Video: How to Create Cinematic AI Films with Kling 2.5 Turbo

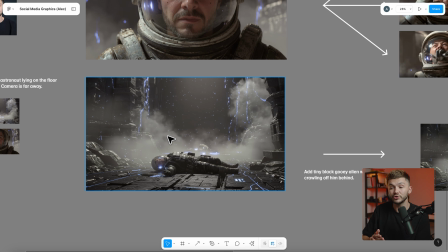For example, this with Flux Kontext is at a good resolution, but upscaling to 4K is always a good idea.
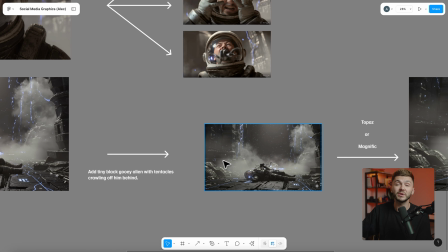And especially if you're making edits with Nano Banana actually reduces the resolution of your images.
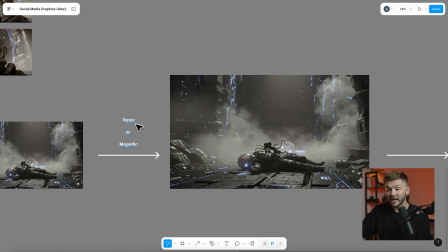So you just want to make sure you go and upscale again with Topaz or Magnific or whichever upscale you would like to use, because there's a ton of different upscalers and upscale tools in themselves could be a video of its own.
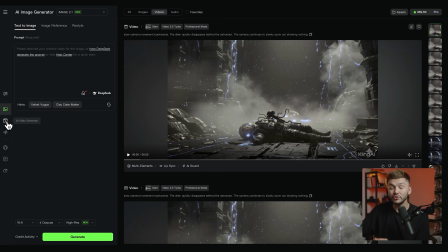But once you have all of your images, now we can go to the fun part and we can actually go to Kling's video generator and select the 2.5 Turbo model, which is Kling's latest video generation model with incredible prompt adherence and realistic motion.
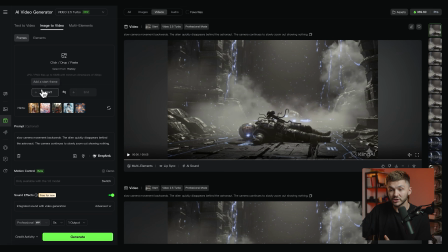And essentially, it's as simple as uploading your image to the start frame right here and then putting in your prompt. And now for the prompts, you want to describe what happens, but to make it more cinematic,
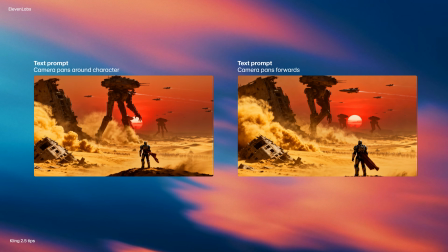it's always really good to add camera movement prompt in there as well. So for an example, if I'm saying,
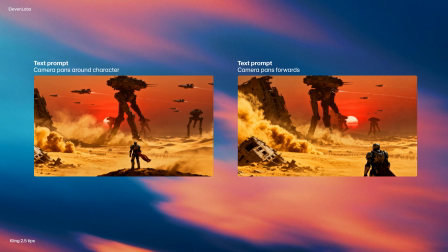oh, I want the ship to be flying towards the monolith, or I want my character to be walking along the corridor hesitantly, I also add the camera movement that I want to see. So for example, camera slowly panning backwards or slowly panning forwards or panning upwards.
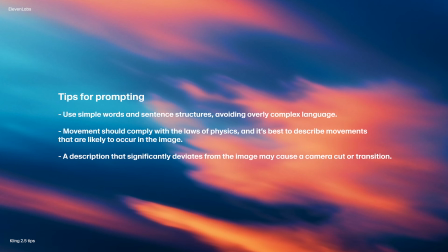But adding the camera movement you want to see really helps make it feel and look cinematic, because films always have a little bit of camera movement.
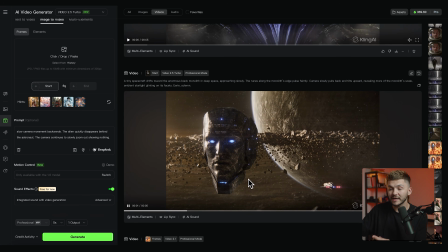And now sometimes you'll get exactly what you're looking for within the first prompt.
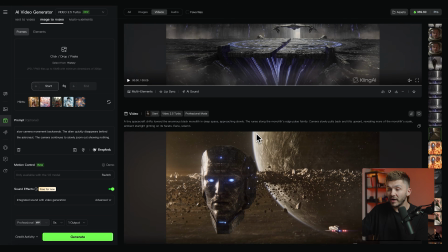So this was a one-shot prompt right here, but for others, you're going to have to prompt multiple times. And the best way to do it is essentially iterate on top of your prompt based on the results that you get.
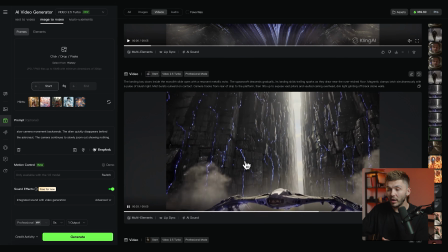Here, if we take a look at this one, as you can see, I had the camera pan upwards at the end because I thought it would look good and cinematic, but it didn't quite give me the feel that I was looking for.
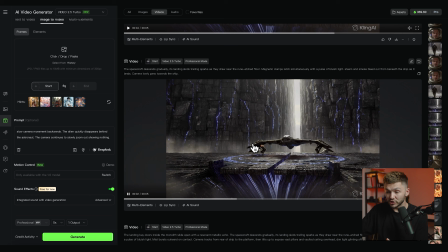And so I changed the camera movement within the prompt just so it subtly zoomed in, but then I didn't feel like the ship was landing.
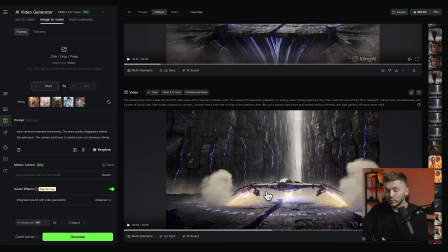And so I just iterated a little bit, and I wanted to add more red light that we see on the ship at the beginning right here from the thrusters at the back.
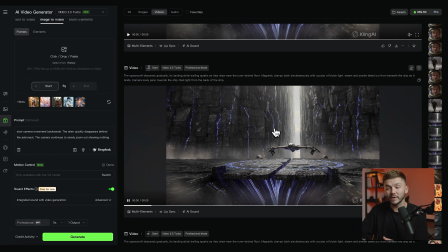But we end up getting these red beams right here, but I really like the way the ship lands with the sparks and the smoke that comes out. So I decided to actually keep this one, and I just cut it off in post. And so if we actually go into Premiere Pro and take a look,
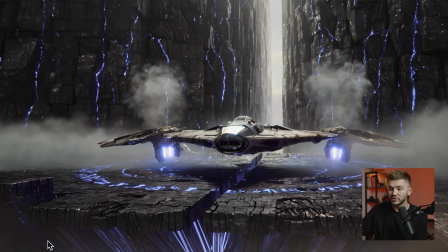as you can see, it's basically cut just before the red beams appear. So sometimes you've got a video generation that's salvageable because you don't need the entire 5 seconds or 10 seconds that's generated with Kling 2.5.
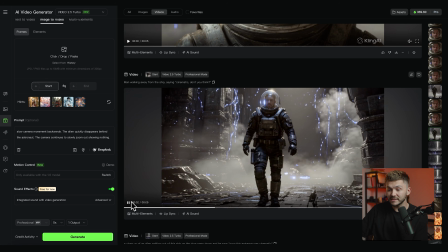And now another example, for one of my next scenes, this one right here where my character is walking along.
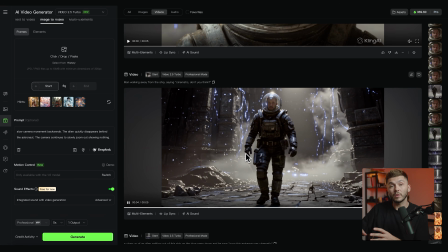Originally, I used this scene in my edit, but later on when I was compiling it all together, I felt like, he wasn't scared.
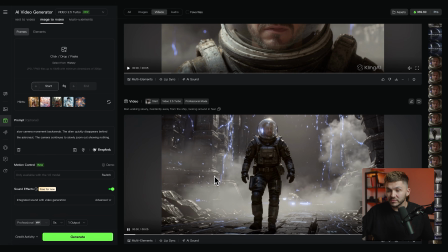He was supposed to be a little bit more afraid. And so I then later on changed the prompt, and man walking slowly, hesitantly away from the ship, looking around in fear.
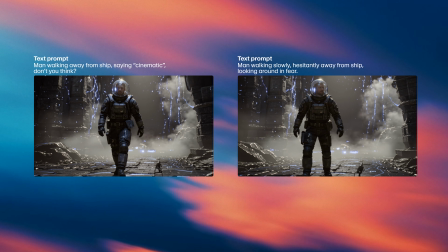And so I added a little bit more context in how the character should be feeling and how he should look. And as you can see, the walk is totally different. And so I ended up using this one, which I really think helps sell the effect in the short AI film that I created.
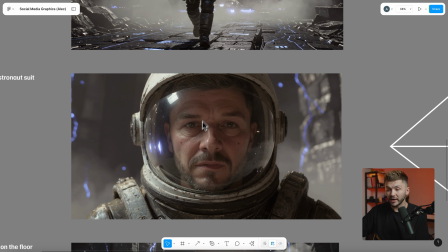And now for the last part of this sequence, with this image right here, I was originally making up the story as I went.
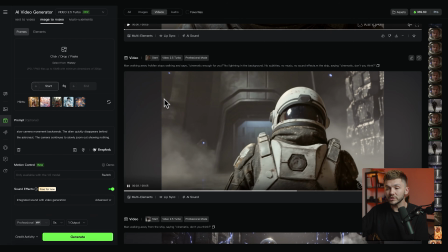Yes, going against my own advice, but right here, as you can see, it wasn't respecting the prompt I was going for very clearly because I wanted the man to actually say something. And so Video 2.5 Turbo from Kling isn't great at getting people to talk. It's not as good and doesn't have as much prompt adherence when it comes to speech as VO3 has, for example.
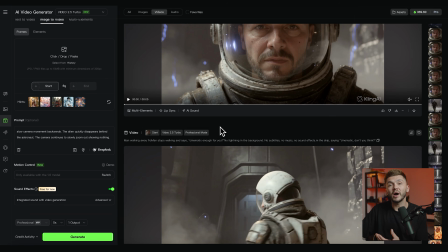And I couldn't quite get what I was looking for, but I decided to change the end of my film anyway.
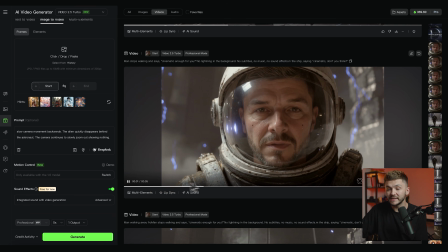And so I tried prompting it a few different times, but what I did end up doing was using this part right here, because as he opens his mouth, I feel like he's breathing and he's become aware of something. He's like realizing something's happening.
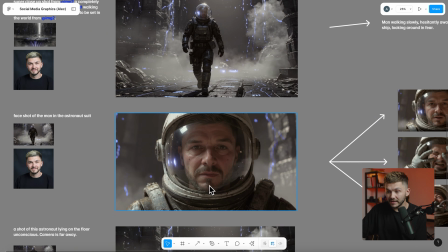And then what I decided to do is, based on this image, I actually generated a bunch of different scenes with different things happening.
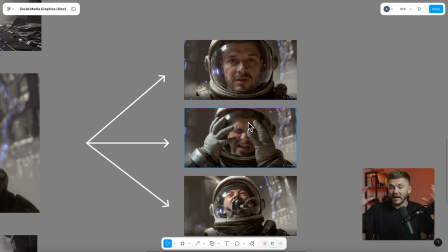So him breathing heavily, him screaming in panic, and then an alien appearing and coming out of his mouth. And then what I did within the edit was cut these different scenes together, appearing one after the other very quickly to add this horror thriller effect.
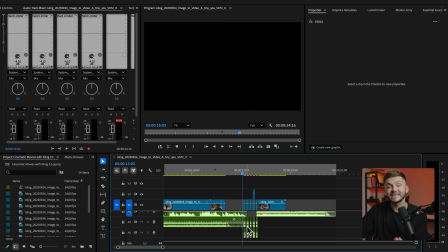And below that, what I did was, we'll get to it in just a second, was add sound effects using ElevenLabs AI sound effects generator. So let's take a look. With you.